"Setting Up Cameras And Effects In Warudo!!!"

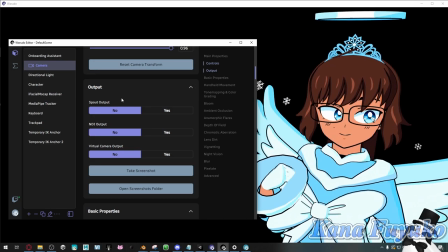(4:10)
So for live streaming, if you're a VTuber who's live streaming your avatar and you're just only by yourself, you could just use Spout Capture Only.
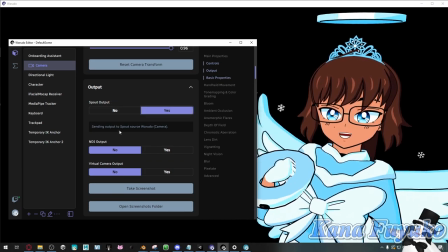(4:18)
It's much more optimized and just a lot better to use. The only reason to use NDI is if you want to do some collab stuff.
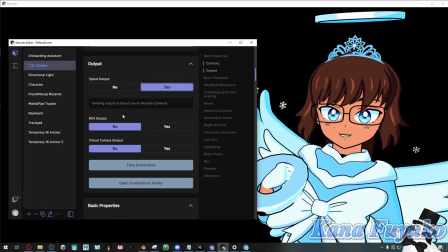(4:25)
So if by any chance, like, let's say you're going to use Multi-V with Warudo, then I would recommend have NDI for that sort of case. Otherwise, do not use it, as it does rely on a lot of power from your PC, and it's really unoptimized. So I don't recommend it for normal usage, only with collabs.
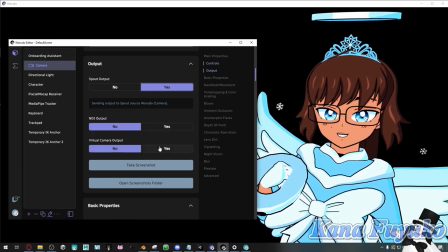(4:44)
Virtual Camera is definitely useful if you want to, of course, again, do some collab stuff, or if by any chance you want to go on a Discord call, Zoom call, or Skype call or something, and you want your avatar to be there, you can have your Virtual Camera camera set up there.
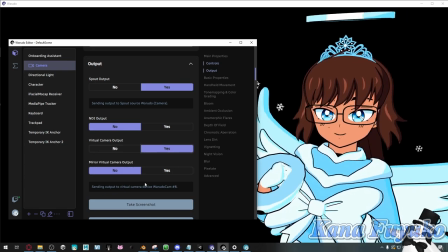(4:59)
And you can also mirror it if you wish, but pretty much it'll let you know what type of output the camera is going to, basically.
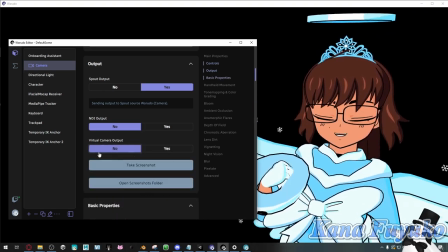(5:06)
But pretty much I'll set mine to have no virtual camera, and I only want spout capture.
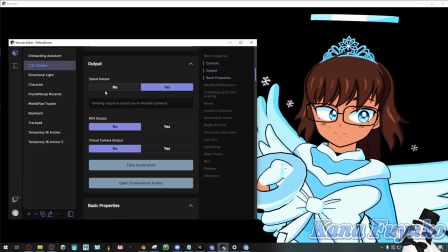(5:11)
But you'll have to download the spout plugin for OBS, and you'll have to set it up from there. I do have a tutorial that sort of explains the whole spout stuff if you are interested.
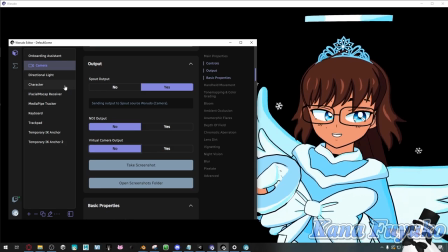(5:20)
Otherwise, there's other tutorials as well that explain the whole setup.
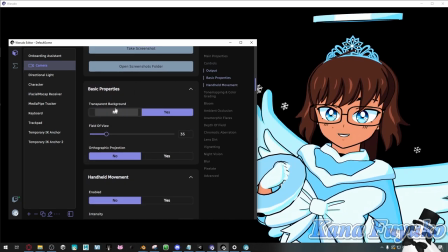(5:23)
Once you have that, basically, you can go to basic properties, and you can be able to set up, so by default, you'll probably have the sky, basically.
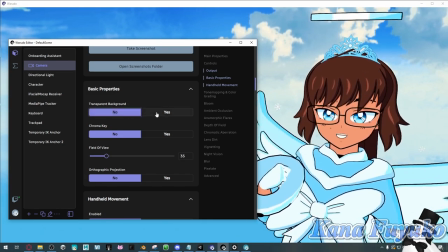(5:31)
You can have it where the transparent background is right here. There you go.
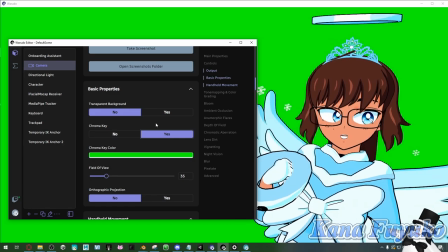(5:35)
And you can have it where it's chroma key, so by any chance, you really want it where you have a green screen for your character, then you can be able to set that up. Otherwise, like, if you absolutely want to use it, you can.
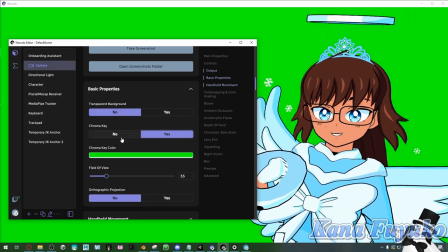(5:47)
This is definitely more recommended if you're going to do, again, collabs and stuff, or if you're going to do some videos, maybe.
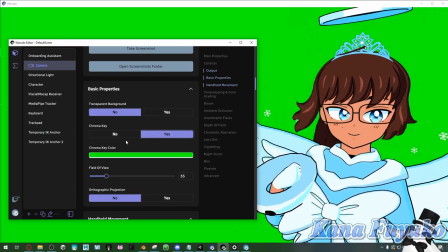(5:53)
Like, if you want your character to have some, you know, video editing stuff, basically, this is definitely recommended to do that.
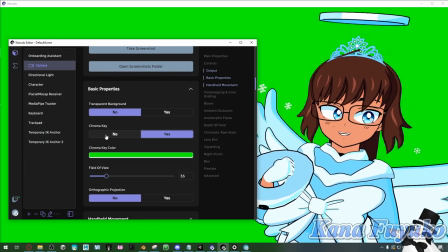(6:00)
Otherwise, for just simple live streaming, it's not recommended to use chroma key,
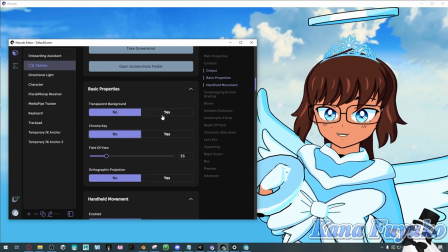(6:03)
but for videos or other stuff like that, or collabs, it is recommended to use chroma key. But otherwise, I usually set mine to be transparent. You can also set up the field of view, basically, right here.
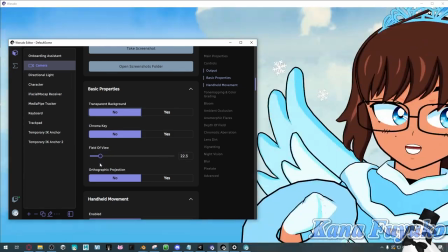(6:16)
Ooh.
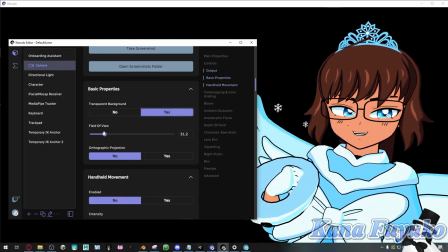(6:17)
So you can change, like, how flat or how, like, you can adjust the perspective, basically, just field of view of how your character looks.
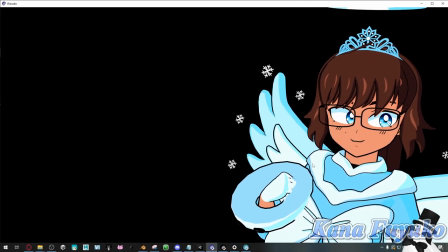(6:25)
So, yeah, you can set that up, basically.
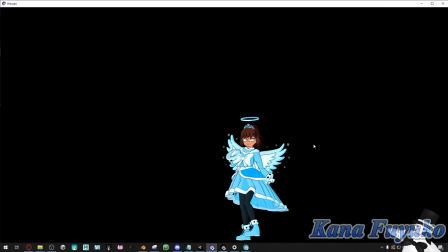(6:28)
And then you can also have orthographic projection, which definitely, this is pretty useful if, by chance, I guess you want that more flatter look on your character, but it can have some issues, basically.
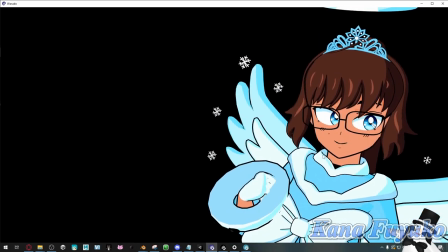(6:40)
I usually personally prefer to stay on perspective mode, but maybe for some cases you may prefer orthographic mode.
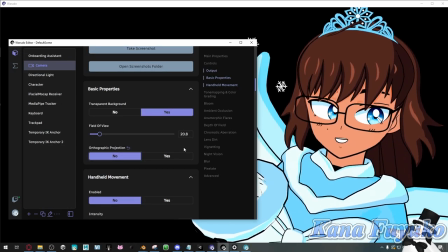(6:45)
But do keep in mind, if you're going to load environments, this is a very bad option to enable.
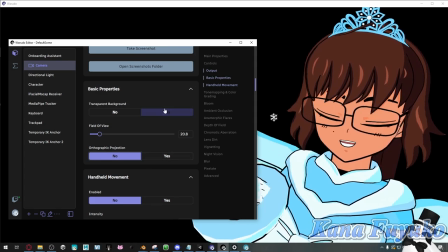(6:50)
It's more recommended for, like, having only your character, basically. So keep that in mind, basically.
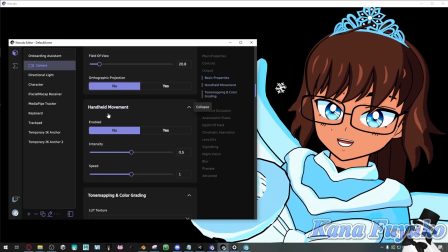(6:55)
But either way, though, you can have handheld movement. You can be able to enable it.
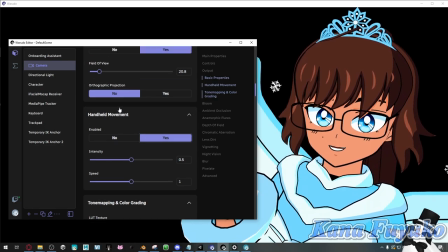(7:00)
It basically allows that, let's say, I'm going to go ahead and, like, have this guy here.
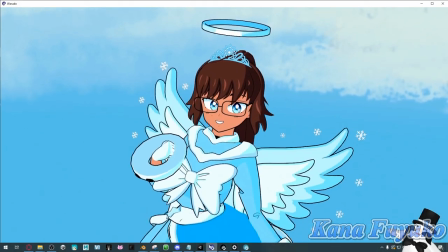(7:04)
It can have it where your camera can feel a lot more natural. It's really good if you're going to do a lot of video recording stuff.
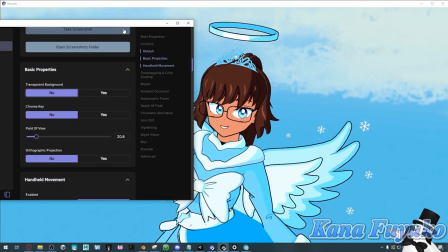(7:11)
Otherwise, for live streaming, I don't recommend this.
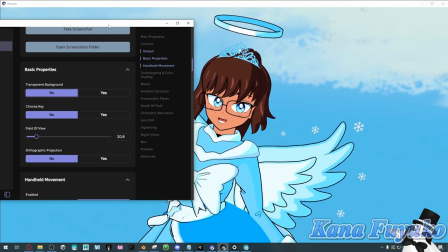(7:13)
Unless you're going to do something like just chatting streams or you have an environment, this can definitely give a much more realistic and natural feel to your VTuber scene.
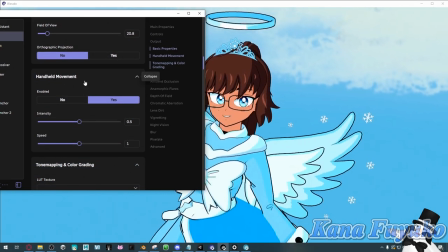(7:21)
But again, it's your preference, though, and you do what you wish, basically. But otherwise, though, this is really great for that natural look.
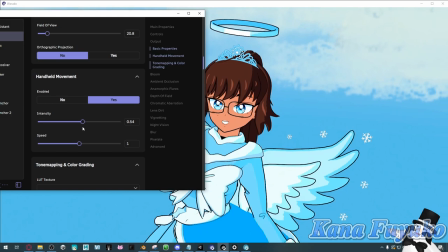(7:27)
You can increase the intensity of the camera or decrease it, or you can make the speed really rapid or very slow.
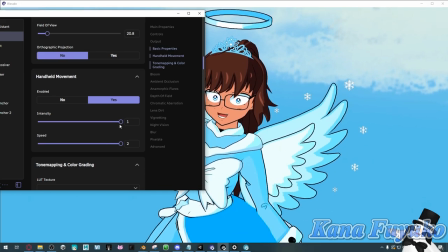(7:34)
So you can have it where it's like, so you can do that.
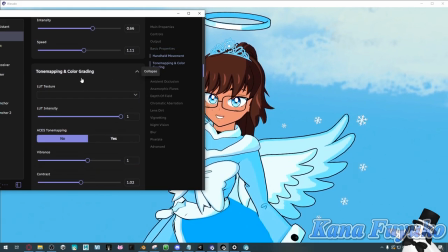(7:40)
Either way, you can then have it where on the tone mapping, this is where you can adjust the different color.
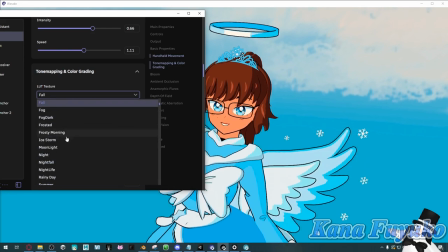(7:47)
It's like a filter, basically, you can set up. This is pretty nice depending on if you're trying to get, like, a very specific scene going on.
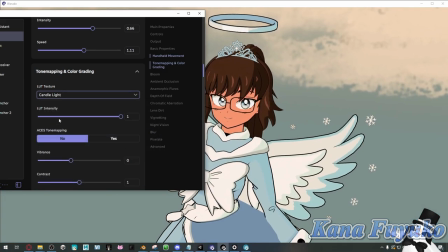(7:55)
Otherwise, I personally do not use this as it's a bit much for me, but you can get some pretty nice effects depending on the scene you're trying to aim for.
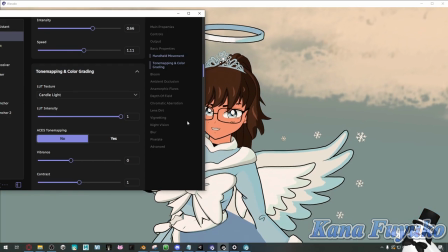(8:02)
This can really help with, like, getting that nice emotional tone going on. So yeah, and you can, of course, you don't need to have the LUT texture.
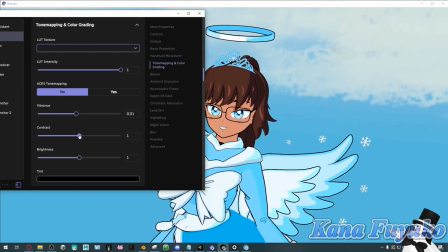(8:11)
You can change your vibrance, of course, if you feel like your character is a bit too dull, so you can adjust it according to how you prefer.